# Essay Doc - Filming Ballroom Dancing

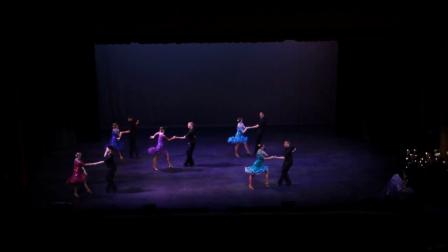8:04 It also equals a very difficult balancing act because you have to be wide to see the formations when they hit formations or when they change formations
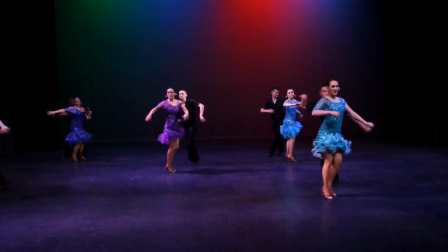8:12 and so becomes a balancing act because you're wide and then you punch in to get a face or an expression or some detail and then you come
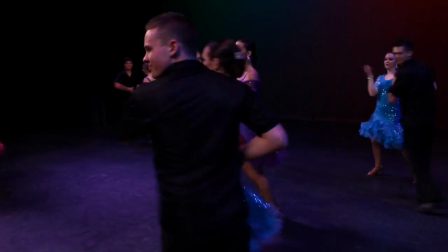8:21 out again for the wide shot and if you don't do this right then the dancers think that you missed it and you might really like the cut
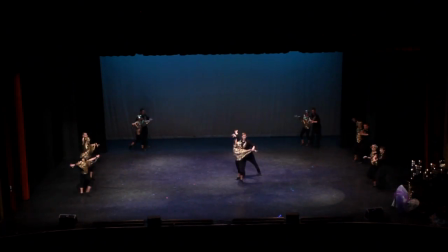8:27 that you've got but you know when you show it to somebody who's you know there on the team or knows formation dancing they're like I didn't
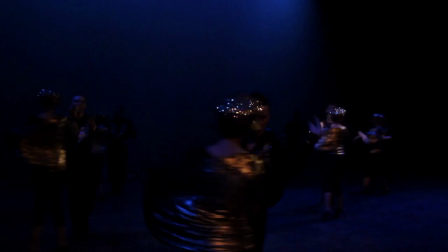8:34 see it man you missed it and so that was part of an education for me is sort of knowing when I could be wide, when I can,
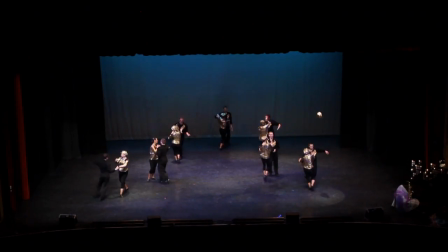8:41 you know, afford to I guess punch into a close-up and see that because you want to sell the complete experience.
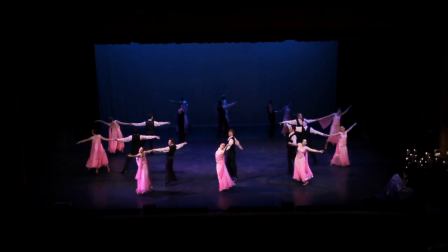8:53 A lot of this work that I put into these shows was an effort to really show the passion
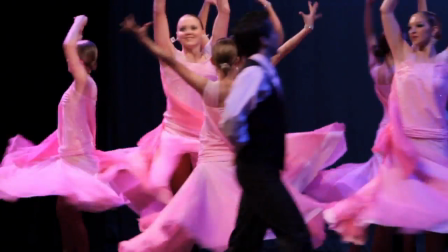8:59 that these kids put in because I wanted the video to reflect what the dancers were doing.
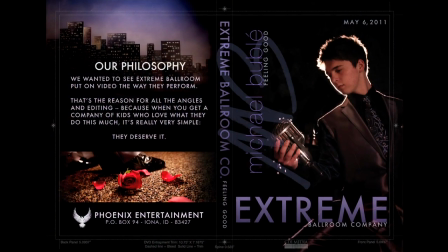9:08 so at the end of the second year of producing the show I put on the back of the DVD my philosophy of sort of why I was doing
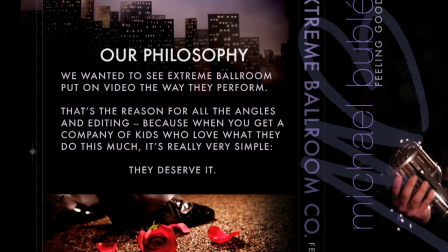9:15 it and it seems a little bit big-headed I suppose but it was the closest thing I could really come up to to basically saying
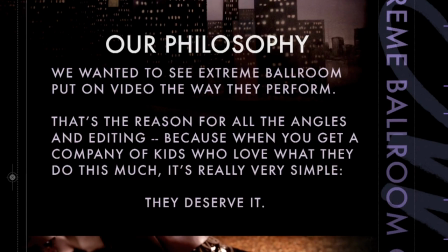9:22 what I believe and that is that I really love seeing people perform and love what they do and
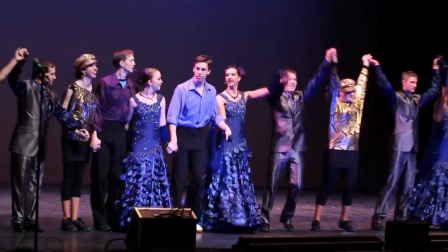9:29 do it well and you can tell that they do it well because they put the time into it to really finesse the process and make it look really great.
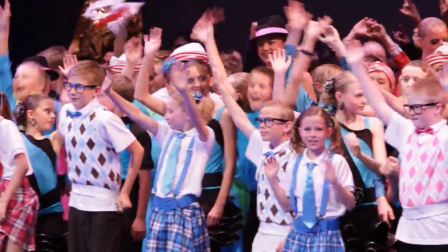9:36 I wanted to kind of honor what they were doing, the dedication, the hard work, and basically give them a salute because I think they are fantastic.